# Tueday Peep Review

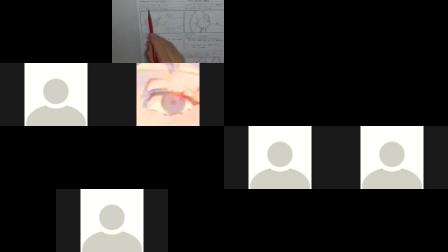We have that establishing shot. Peep's can outside. So nicely done. Like that. The can's working well.
Narrator, today was the day of the solar eclipse. Narrator, an event where the moon passes over the sun. There was only one problem.
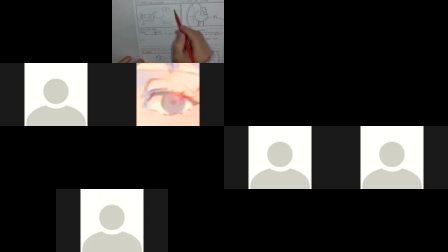Cool. Okay. Oh, so this is indicating, see, I didn't know this was the sun and this was the moon. So it's, sometimes we got to draw some cliche things so that we understand it. So if that's the sun, I'm going to do that cliche rays coming around.
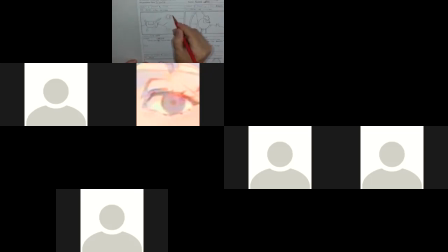And if this is the moon going to eclipse, I'm going to shade it. So now it communicates a little better. Kind of know what's going on with that. So that helps. Okay, so here, so scene 1, scene 2. So here, this is a cut from this scene 1 to scene 2.
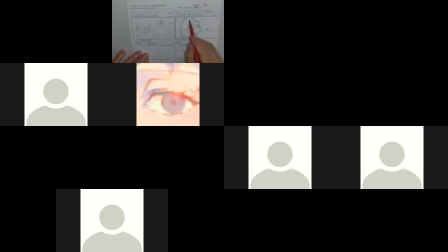This is one pose. Peep comes outside. Peep exits cans, turns away from the camera. So he's going to look at the sun. So always be nice if this was drawn out into another pose, but so that he's looking,
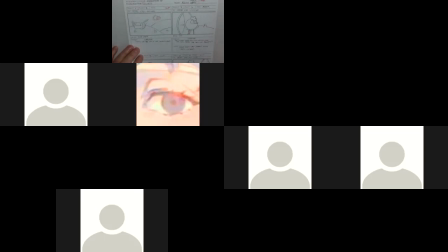she is looking up at the eclipse. So it says zoom. I'm taking if we look this as a master shot and that Peep has come out,
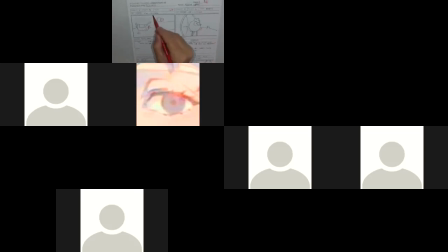that if we're at this shot, it's like we had a close up and now we've zoomed up, but we're not doing those. We want to use cuts. So it's fine that that's a cut to this, more into the sky.
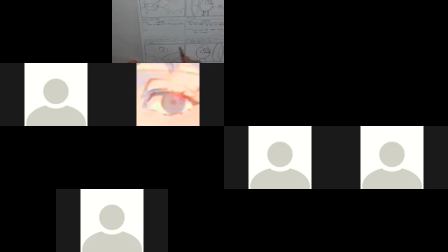Yeah, so if that's the case, yeah, this could be even bigger. If you're cutting, cut in closer to this shot. And even looking at this one, you know, maybe in our establishing shot here that, you know, we have that tree.
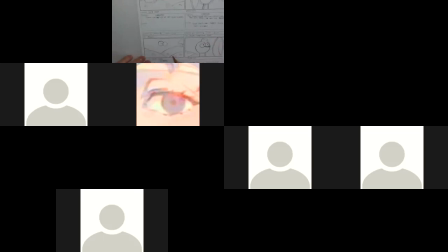You've got, just so that it relates to the shot. And again, if we can indicate the sun and the silhouette, darkness of the moon, going to cover it up. So anyway, so we're shot 3, one shot, narrator.
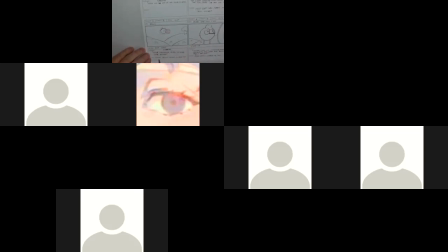Peep has never heard or seen of one before.
Moon slowly moves towards the sun. Close up. Here we've got another one of one shot. So we're at scene 4 and a cut.
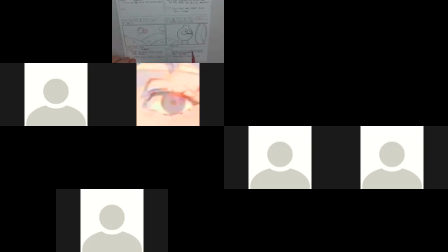So we're going to be at another scene next.
Unsure what was happening, Peep decides to ask Chirp and Quack about the sky.
So we always want to make sure we're carrying this over. But it's still the narrator talking.
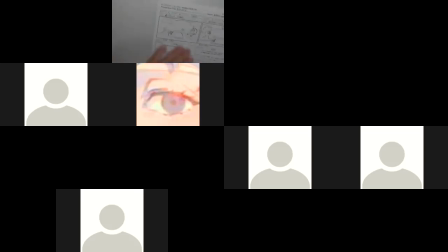And on to the next page. 2 of 6. That's all good. That's good. We're scene 5. That's good. Scene 5, 2 poses, Quack's pond.
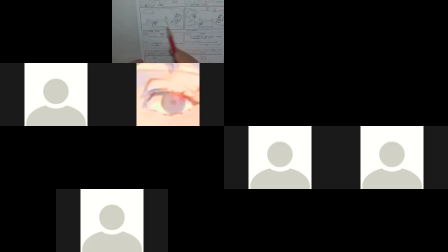So we see a sleepy shot of Quack and Chirp. And then we have pose 2 of Quack or Peep running in the shot. So this is good.
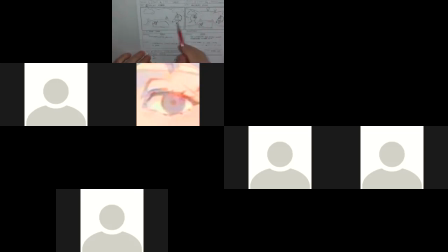This is good setup. So again, there's where a trace back that this should be the same scene. I'm not sure about fade. Not sure if that's necessary. I mean, not if you're going from one pose to another.
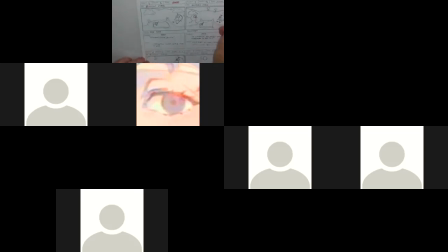You don't need a fade. You don't need anything in transition. There is no transition. This one, scene 5, and now we're going to scene 6. So there is no zoom. We're not, because that indicates camera movement, and we're not doing that. So it's a cut.
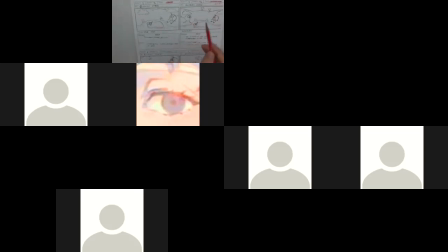And that works because here we have Peep run in and them all looking, and then we have the dialogue here.